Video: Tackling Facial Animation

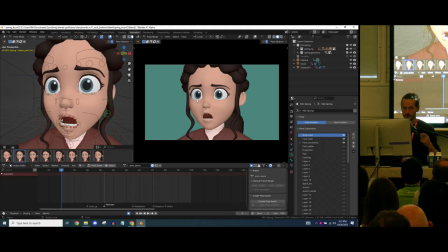(20:33)
These expressions would be something to get bound by and have and not worried about the tiny little controls that that could go easily off model, let's say.
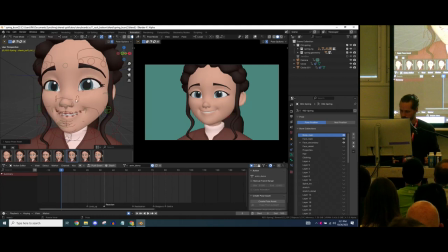(20:48)
So a bunch of these as well. So what I want to do now is, well, first off, let me quickly, this has been brought up by the actual the Blender
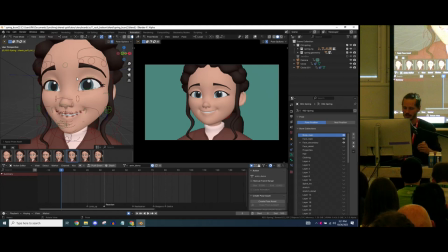(21:04)
animation team at the dailies last week. There was this one shot in spring. Let me actually open up the still of it.
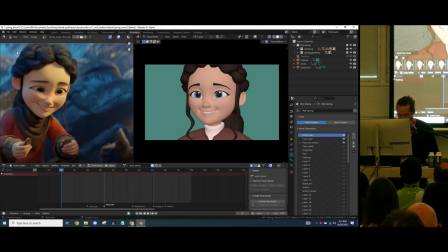(21:17)
There. Yeah.
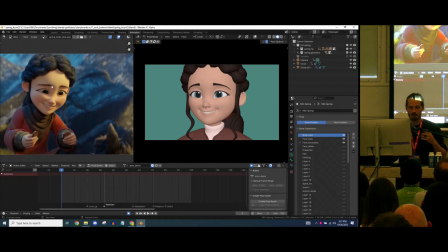(21:19)
They had been struggling with this shot quite a bit to get the smile working and the face working, and it always felt a bit off, even though I liked the shot and I didn't even notice it the first time. One thing to notice when you have a character in a relaxed state
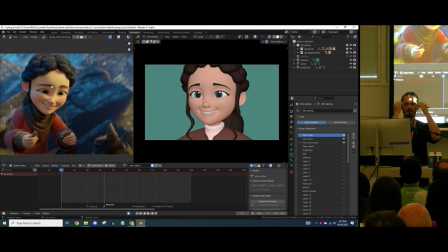(21:37)
is to have the upper eyelids rest on top of the iris. It always gives it a more relaxed state. If you have more eye whites around it, it will become more intense. So even when you smile, it becomes like I'm on Red Bull, which I'm actually.
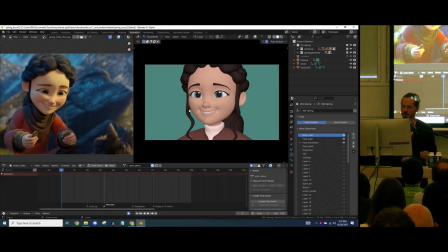(21:57)
But that's where a smile gets more relaxed. So that's something to take in account. And again, with the original design, it has those big eyes. So it's quite something that needs to be covered from one expression to another.
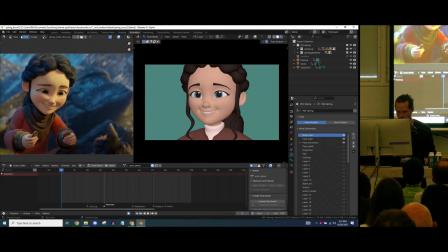(22:11)
That's also a reason why I modified it a little bit. Where are we?
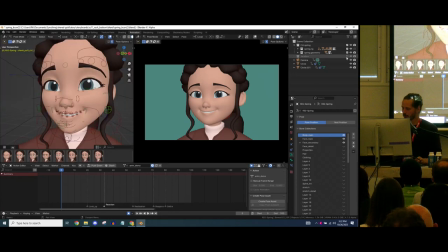(22:17)
3D viewport. Okay, so what are we about to do? Let me play it. And I already made some some marks in here for the timing, so we don't have to spend too much time on it. What I want to do is have the character react to
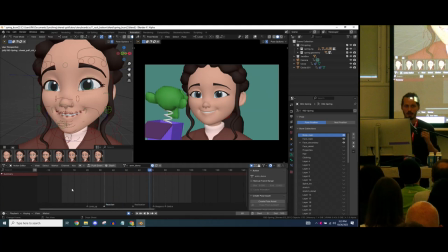(22:38)
Suzanne hat popping out of the box. But what is important when animating a face, when animating a character, is to show every little process that goes in the mind of a character. That means that subbeats are very important before a character does an action.
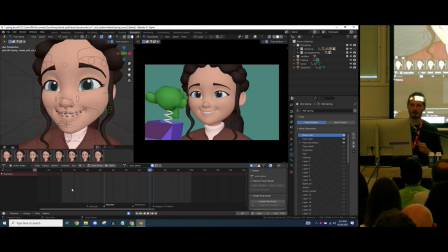(22:54)
You actually do some internal thinking before you decide, or a character decide to do something. So I want to create that subbeat in there. So I want to first let her do something else. A character
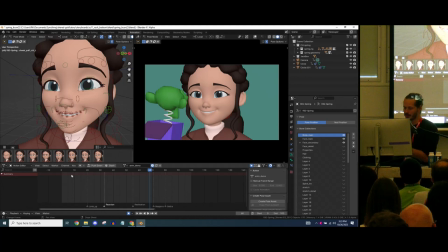(23:11)
to keep it alive, it's actually doing something else. So she will be looking on her phone, screen right. And then when the box comes up, something in the corner of her eye comes up, so she notices it. Then the thing comes out. That's the big expression. We have the, let's say, involuntary expression.
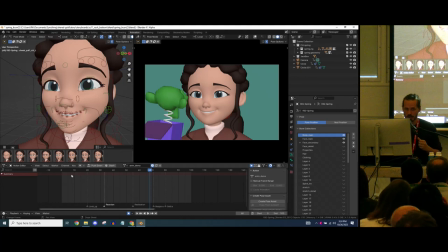(23:30)
Then there's the realization of the stupid monkey coming out, and then we end up with an annoying look. So that's what we're trying to do here. I have to keep track of the time.
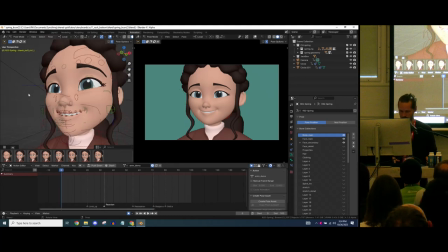So first off, let me go back to default here, and I'll pose.
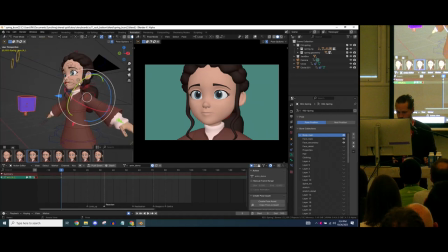(23:59)
So also for the body, I only turn on the bones that I want. And by default, I want to relax those shoulders a little bit. Turn around. Oop.
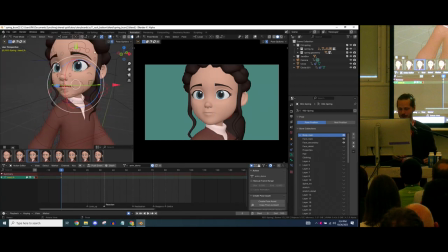(24:14)
For these shots, I always, and this is a personal charge maybe, but I don't want to counter animate on every single motion. Your head is kind of like a gimbal. So I want to keep full control over that and to not counter animate every single adjustment that I do.
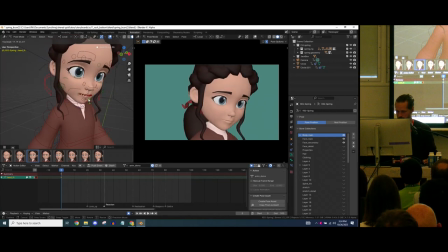(24:30)
So we're looking down. I want to see a little bit of the neck here just to get the silhouette right.